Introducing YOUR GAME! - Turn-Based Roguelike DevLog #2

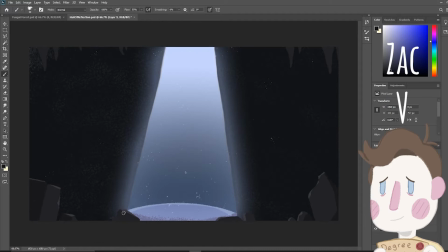0:01 Hey again, it's Zach, artist and animator from Ericat. This is episode 2 of mine and my brother's DevLog series for our game, Traits and Trials.
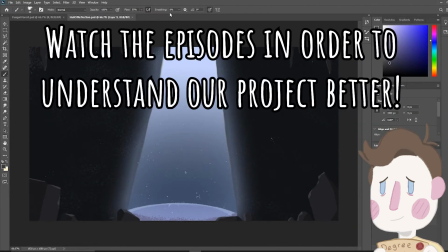0:09 I'll be assuming you've seen part 1, so watch that first for more context. Now let's push on. With our elevator pitch ready, we got to work on actual game design discussions.
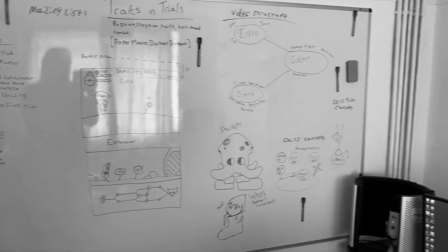0:19 And there's no better way to do that than to buy a wall-sized whiteboard for our office, or Dennis's room.
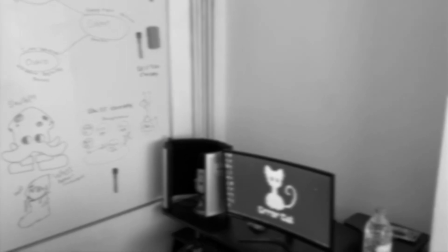0:24 Here we would write all our ideas, colour coding with blue for art, green for code, and red for notes.
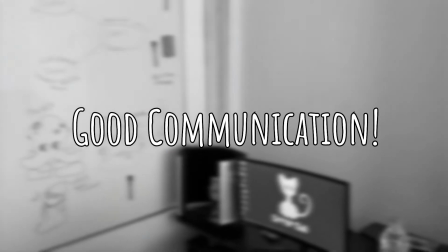0:31 This allowed for good communication, as well as making us look like savvy businessmen and or raving conspiracy theorists.
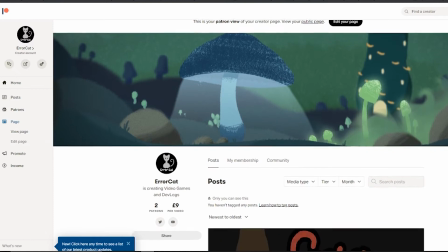0:37 I'll quickly throw out that we also have a Patreon for this project, for anyone that wishes to help us make not only these videos, but the game itself. Hopefully I'll be able to sell you on that in due time. For our project, we opted to try and get everything needed for a good trailer done first.
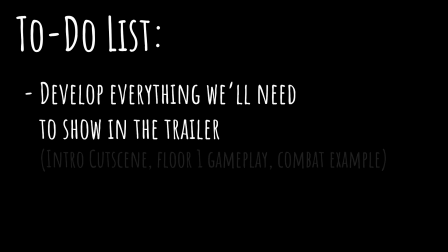0:51 For this, we needed a snazzy intro for the game. As my main job as an animator, I was looking forward to this.
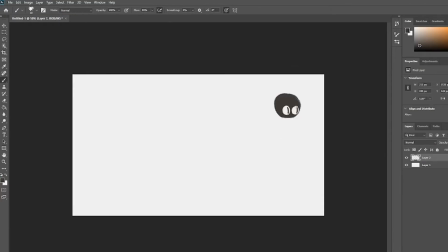0:58 Alongside the intro, I spent my time designing the world of the game and the protagonist. And so we're off. While Dennis got to writing the code to create a random generator that dictates the traits you'll start with, I got to work designing the world of the game.
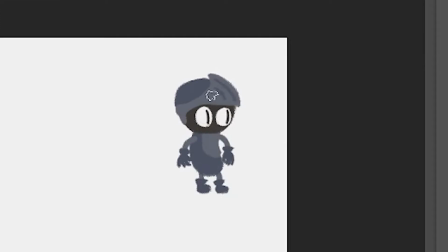1:10 I tried to design the character but wasn't feeling anything coming to me, so I started with the background for the first world instead.
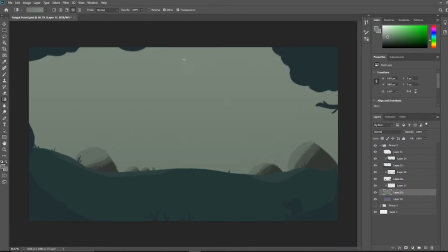1:18 We liked the idea of an underground forest with giant mushroom trees and a mossy bed simulating grass.
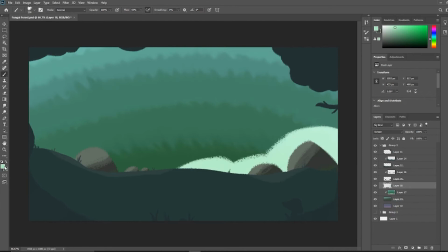1:23 This underground grove needed lighting, so I gave it glowing mushrooms and a hint at some sort of glowing moss on the ceiling to simulate daylight.
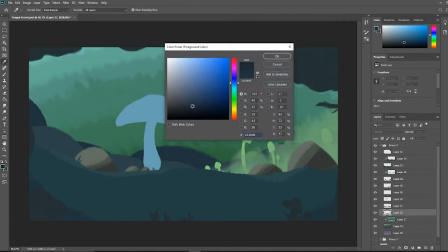1:30 The duality of big looming mushrooms and soft nice moss being one of the few references of good and bad battling forces in the area that we'll be adding for a bit of storytelling.
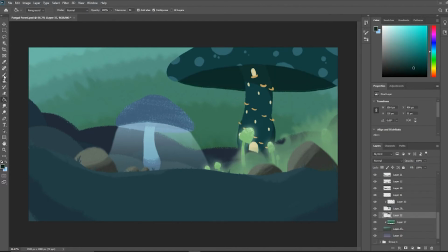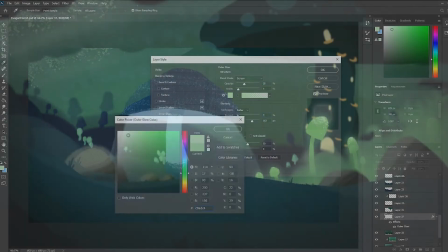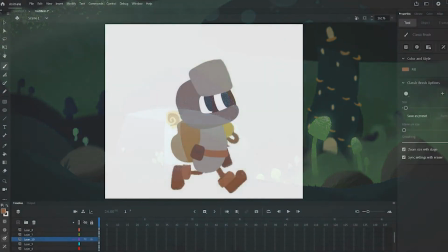1:53 With the fungal forest finished, I thought to give the protagonist another crack.
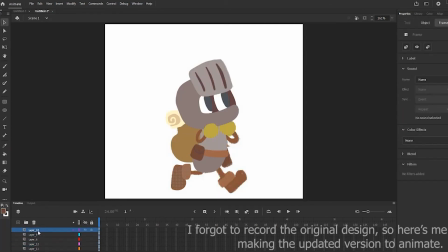1:57 It ended up working a lot better that I'd made the background first, as it let me establish the character's size and colours in the world better, so I could make them stand out. We wanted a character that anyone could project themselves onto, so I gave the protagonist a suit of armour to keep them vague, but this made them too impersonal, so I lifted the face piece of the helmet, showing off their eyes.
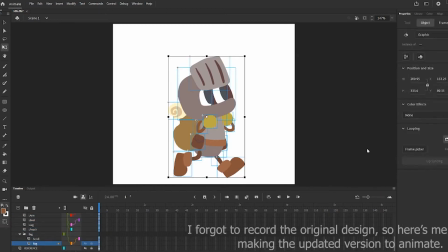2:16 This would also lend itself to the physical traits they'll acquire over the game, so their eyes will show different expressions. We'll split their body into several pieces in order to have the traits' cosmetics affect different parts individually.
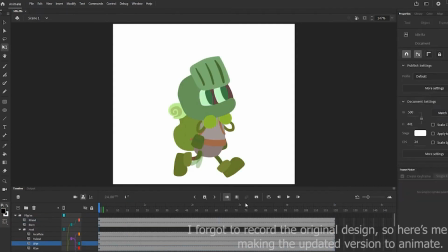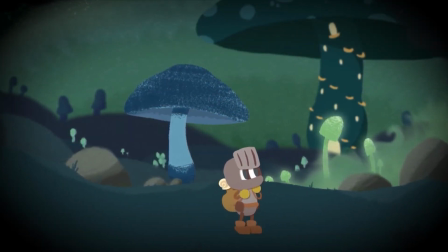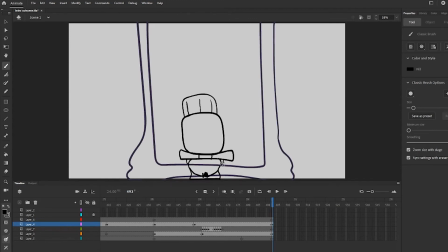2:41 Now to the intro. Ignoring these devlogs, this is intended to be the way that most people will be introduced to the story of the game, and hopefully what will grab their attention.
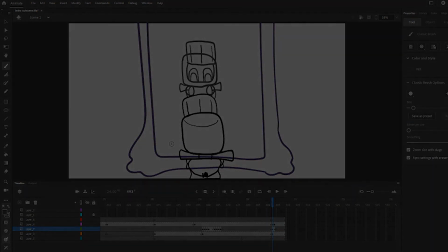2:49 It's also time I introduce you to our secret weapon for bringing this game to life. Ladies and gentlemen, our musician Nando.
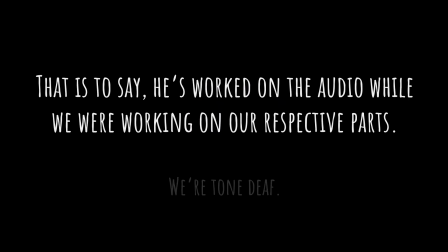2:58 He's been working on the audio for the game for just as long as Dennis and I. We just thought we'd save his introduction for when we could show what he's been working on, starting with the intro.
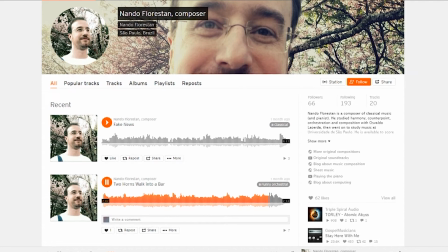3:06 In fact, the smooth jazz you've been hearing behind my voice was made by Nando. You can find his SoundCloud in the description below.
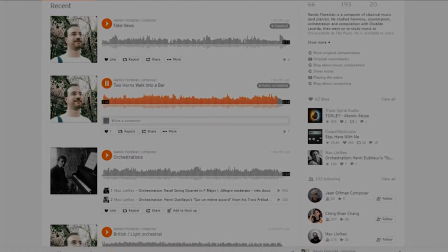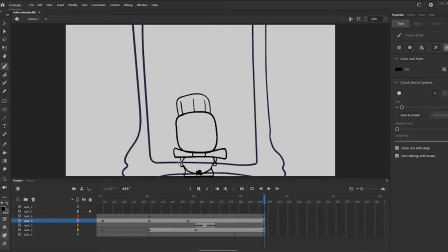3:19 As discussed in the last video, check that if you haven't, our character and plot is fairly minimal, so we opted for a very minimal intro animation too. We didn't want to assume too much about the player, so the character is meant to mostly be a blank slate.
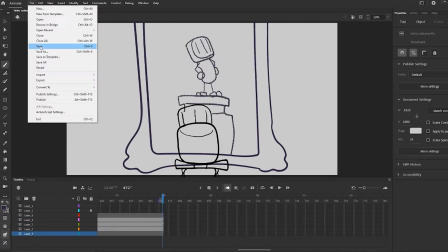3:31 So we had them act in ways that we expect the players to act. They're naive because the player knows nothing of the world.
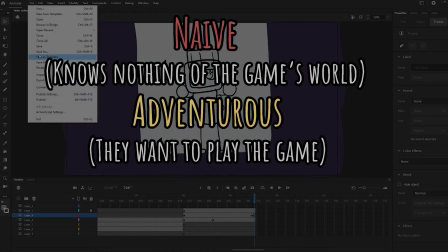3:37 They're seeking adventure because the player is seeking adventure from the game. And they're not all that strong because the player won't be experienced from their first playthrough.
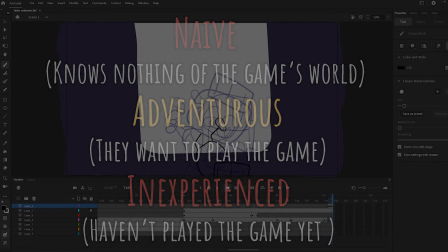3:45 We extended this to the temptation that lures the pilgrim to fall into the oubliette.
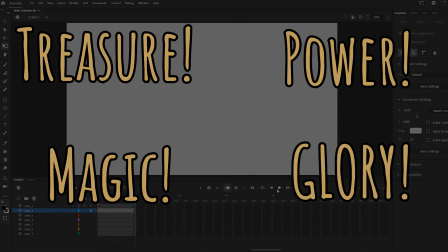3:49 We show treasure, power, magical ability, and glory, all things an adventurer would want, allowing the player to pick and choose what they're seeking.
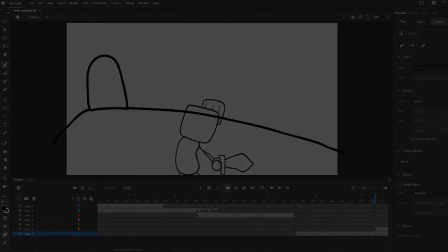3:57 Now, before I sign off for this episode, I'll leave you with the full animatic with audio for the game's intro.
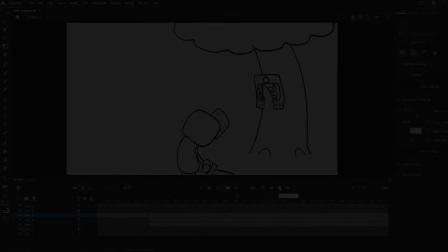4:03 Enjoy!